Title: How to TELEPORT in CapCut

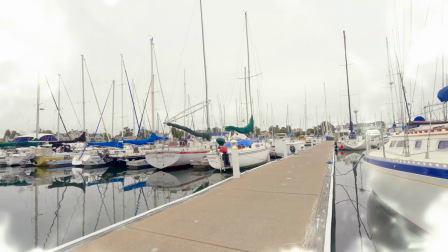Step one to teleporting like this is to film yourself teleporting. Let me show you what and how you should film it. So let's jump in here into CapCut.
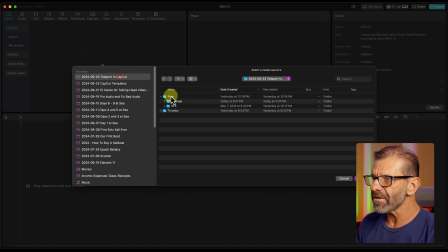We're gonna import the footage. I'm giving you all of this footage for free. See, it says free, you're getting footage. All of the elements I use in this video, including both video and sound effects, are included in the link in the description below, so you can download those right now so you can follow along.
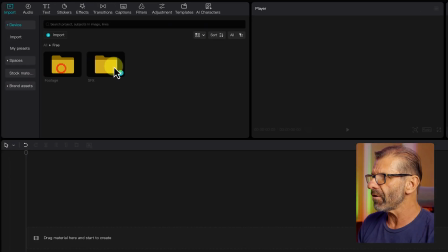Click import, and first we go to the footage, and let me show you what the footage is. I made it easy because I have filmed the four elements that you need, but they're not trimmed yet.
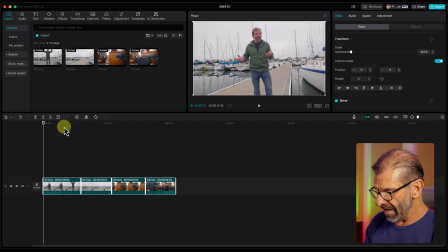So I'm gonna take all of them and bring them into the timeline, and going to hit Shift Z so you can see them all filling up the screen. And what you need is to film yourself jumping. Now you can do this any way you want. This is how I do it, but you know, snap your fingers, jump, do a dance, whatever you think is gonna be the magic thing that makes you teleport.
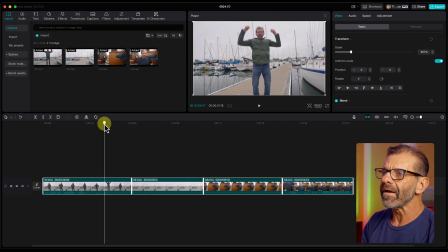In this case, I jump up, bam! And then you need the back plate for where you're going to land.
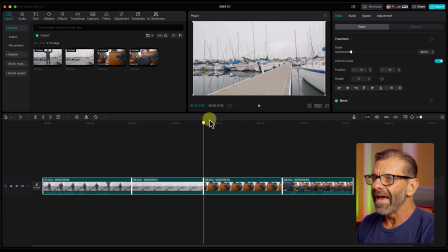So just let the camera roll, make sure it's on a tripod when you do this, and just film, oh, I'm gonna be landing there, then I need to appear in that scene.
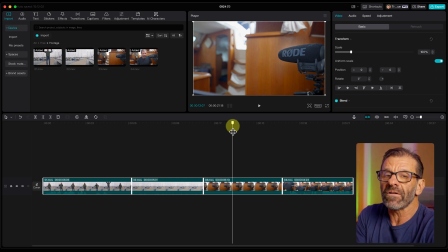So how do I do that? For me, I just kind of fall into the seat. Like I jumped and I fell down into the seat, right? But again, do it any way you want. So there's the back plate, little footage of nothing going on, and then bam, there's me jumping into position. So step one is you gotta film all this stuff. Step two, we need to trim it up so it looks good.
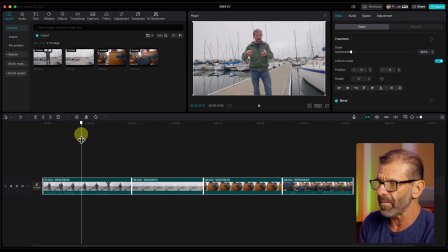Now here I'm gonna say something, blah, blah, blah. It was in my last video about audio, or one of my last videos. And then I jump up, and this is where you wanna get really frame accurate and film yourself precisely so it looks real. So I'm going up and then I come down and then it doesn't look real. I'm just landing on the dock.
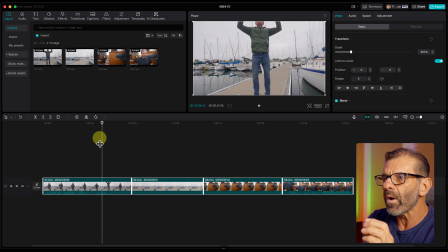So I want to end on a frame where I am still going up. I'm up, up, up, up, up before I go down. So probably that frame right there before I start to go down so it looks real. And I've got the track magnet on. So if I trim this, it's gonna suck everything over.
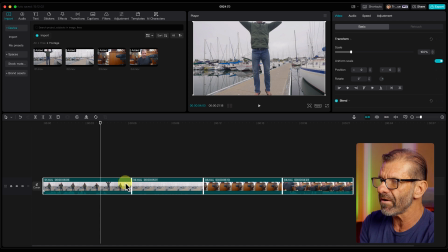I just don't need any of this footage from here over to do that. I type the letter, what's the letter? You guys gotta start using the keystrokes, W. So it adds an edit, trims it, and with the track magnet on, everything sucks over, bam. And then we're gonna land here. Now you don't have to have an empty backplate, but it really sells it. If you look at how they do it in X-Men, when what's her head, poof, you know, bamps out of there, it shows her gone.
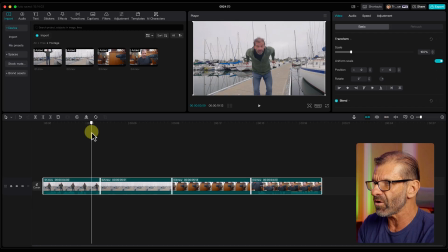So you wanna see yourself gone here because it sells the effect. So like, bam, I jump up, bam, now I'm gone. And you just need that for, you know, just a half a second or something. So I'm just gonna guess and choose maybe this much footage. And yeah, right around there is good. And again, I'll type the letter W. And then for this shot, same thing.
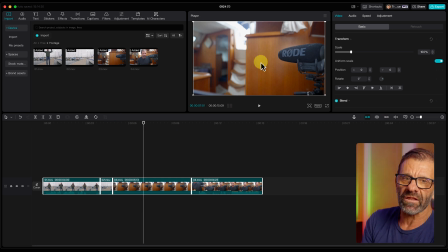Again, you wanna be in a tripod, and you also probably want to lock the focus. You can do that on your iPhone or on any camera or Android. You can lock focus. And what I would do is focus on yourself and leave it focused so that when you exit the frame, it's focused on the same exact thing.
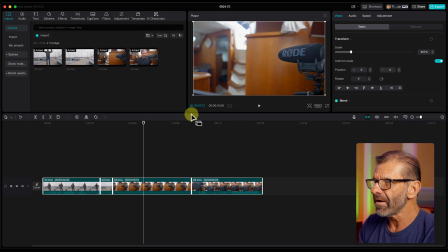So the focus doesn't jump. It makes it look more accurate. It sells it better. In this case, I didn't, but it kind of worked out good anyway. So I'm just gonna choose, I don't know about that much of that one.
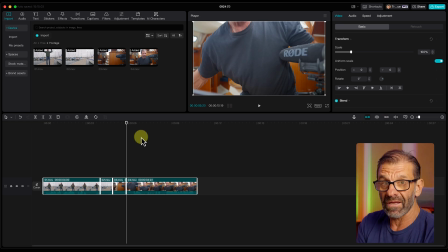And to get rid of this, type letter W. And then here, it looks like obviously I just turned the camera on and I'm falling back, but I want it to land where I'm actually falling into place. And so where I'm moving, falling into place, bam, right there's probably good. And to trim this and add an edit right here and delete this and have everything slide over, what's keystroke?
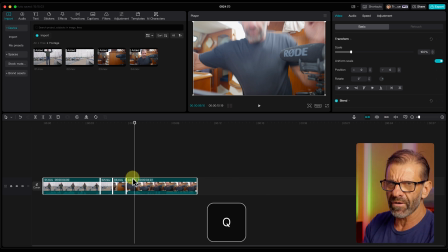Q. Remember Q and W, they're right next to each other.
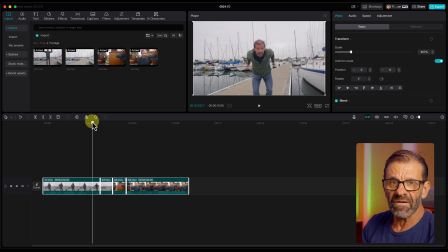So bam, so even before we do anything, we already have something that kind of looks like you're evaporating out of the frame. We're gonna make it way better in a second. So we'll just watch this. There's the clean plate. So that looks pretty good even without any sound effects or special effects, which we're gonna add in a second, but let's trim it up a little more.
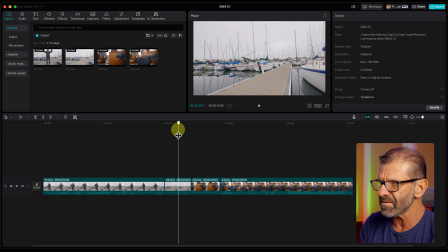We want this to be maybe a little shorter. So I'm just gonna make these about half as long because the blank plate is too long there.
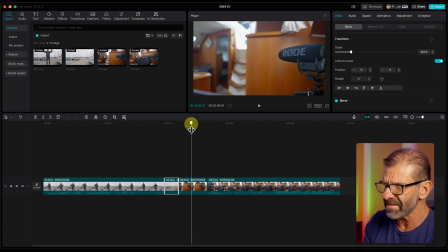So I'm gonna hit the letter W, bang, to trim that up. And again, I'm just making it rough. It doesn't have to be perfect. And highlight that, I hit W, and now it looks like this. And that looks pretty good. So now we're going to add some sound effects that really help sell it.